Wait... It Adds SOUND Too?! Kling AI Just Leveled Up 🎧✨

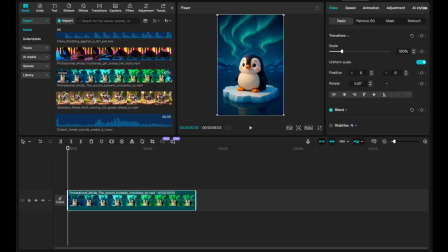757s
I'm using the original videos that were generated without sound, but if you have sound on your videos, you can always just mute them in CapCut. This first example with my little penguin here is super simple.
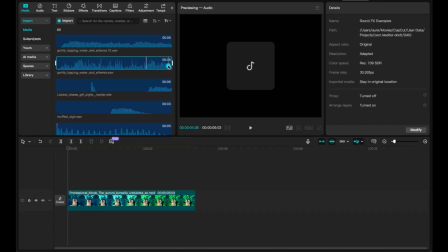769s
Kling gave me what I was looking for in 2 separate files, and I want to blend those sounds together.
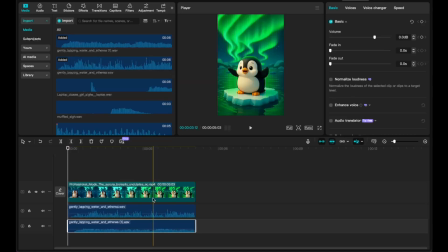774s
So all I've got to do is stack both files on top of each other.
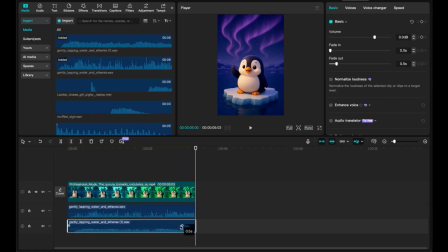787s
The sound ends a bit too abruptly for me, so I'll click and drag to make it fade out a bit more gradually in each of these tracks too. It's really loud, so I'm gonna lower the volume on both of these tracks.
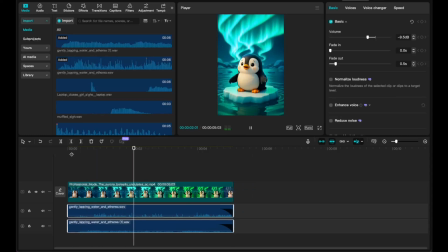And the water is still a bit too loud, so I'll lower that just a little bit more.
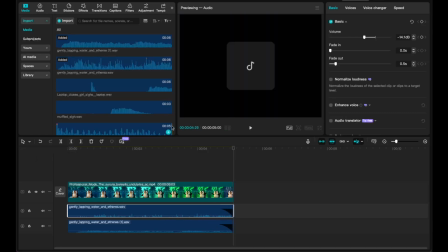819s
There, that works. Now, full disclosure, this wolf video ended up being a little bit harder to tweak than I thought it would be.
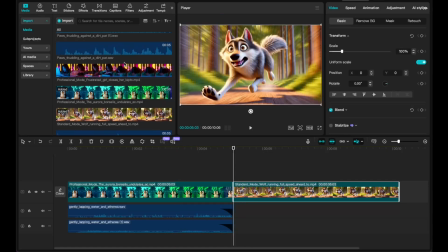827s
The problem was that the footsteps just weren't lining up with the moments when his paws hit the path.
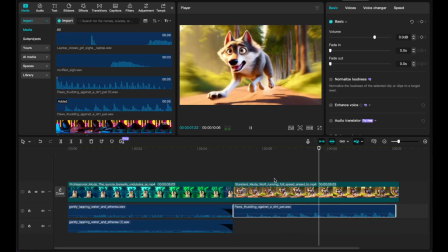834s
Admittedly, this process was a bit of a guess and check situation.
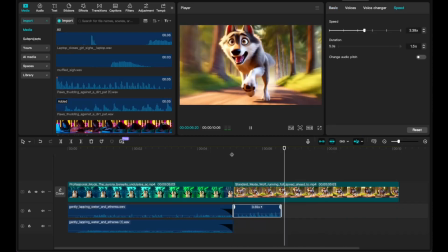838s
I adjusted the speed and chopped up the sound file a bit to get it as close as I could. And I think that's as good as I can get it.
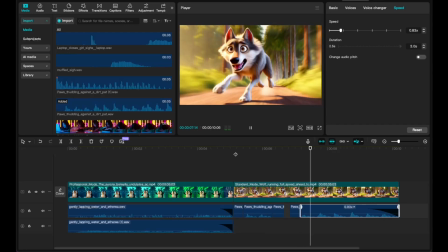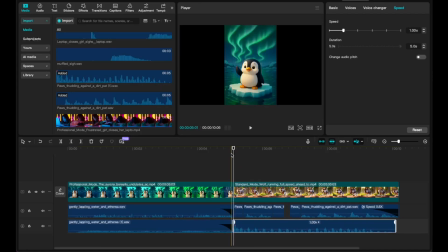855s
When it came to the panting sound file, I ended up slowing that down a bit too.
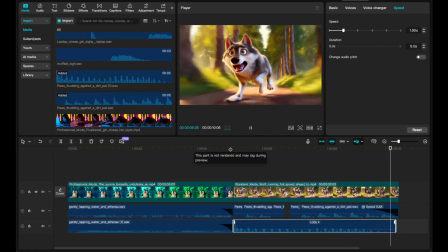860s
This wolf is running in slow motion, so it's only fitting that we slow down his breathing to make it match the visuals too.
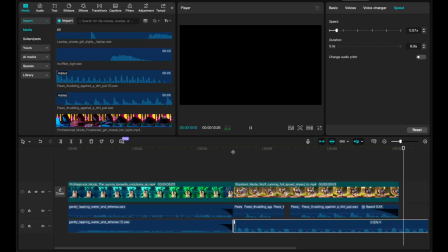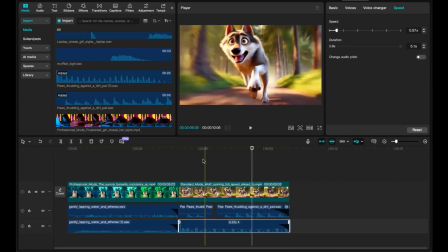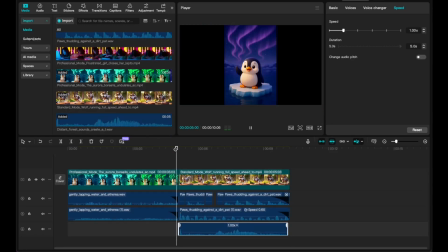887s
And then I just added in the forest sounds and adjusted the volume until I liked what I heard.
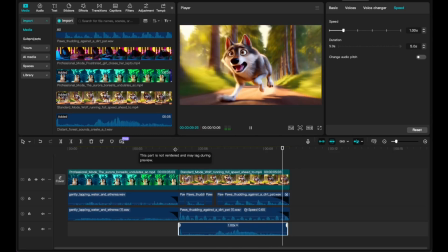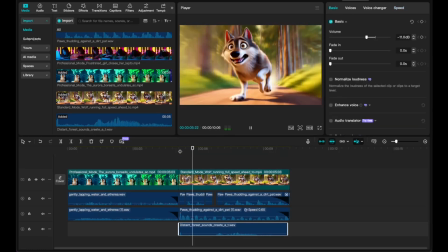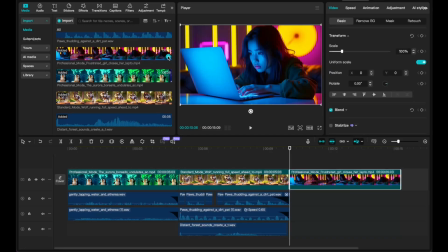901s
I did that same process, but a little bit simpler, with our frustrated typist.
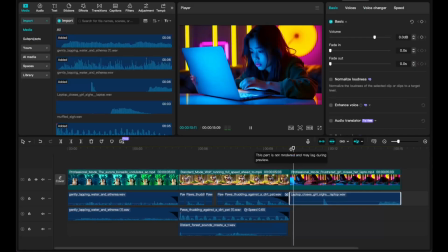907s
As you can plainly see in the file, this loud sound didn't line up with the motion on the screen, so I moved it to match the moment the laptop closed.
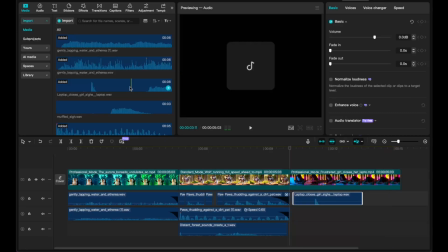917s
Then I positioned the sigh sound effect right as she was starting to slouch and her face was hidden from view,
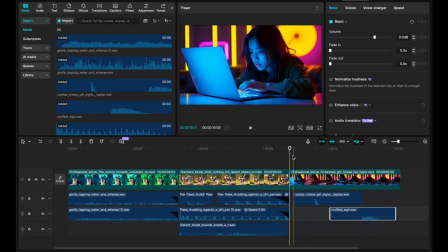924s
because it might be weird to hear a sigh without any mouth movement showing. Here are all 3 finished videos.
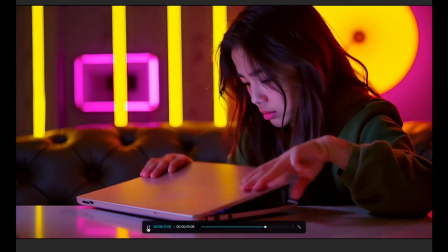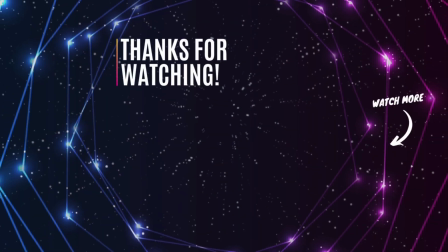943s
As a recovering perfectionist, my newest motto is, done is better than perfect.
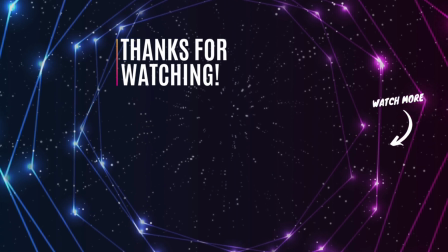949s
But if you'd rather keep leveling up your own AI creations,
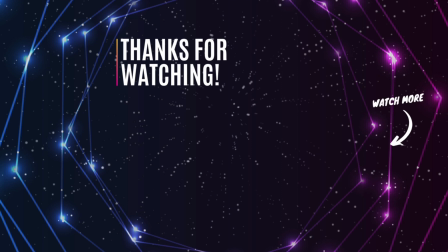953s
you definitely want to watch this video next so you can learn how to create and add original AI music to your videos too.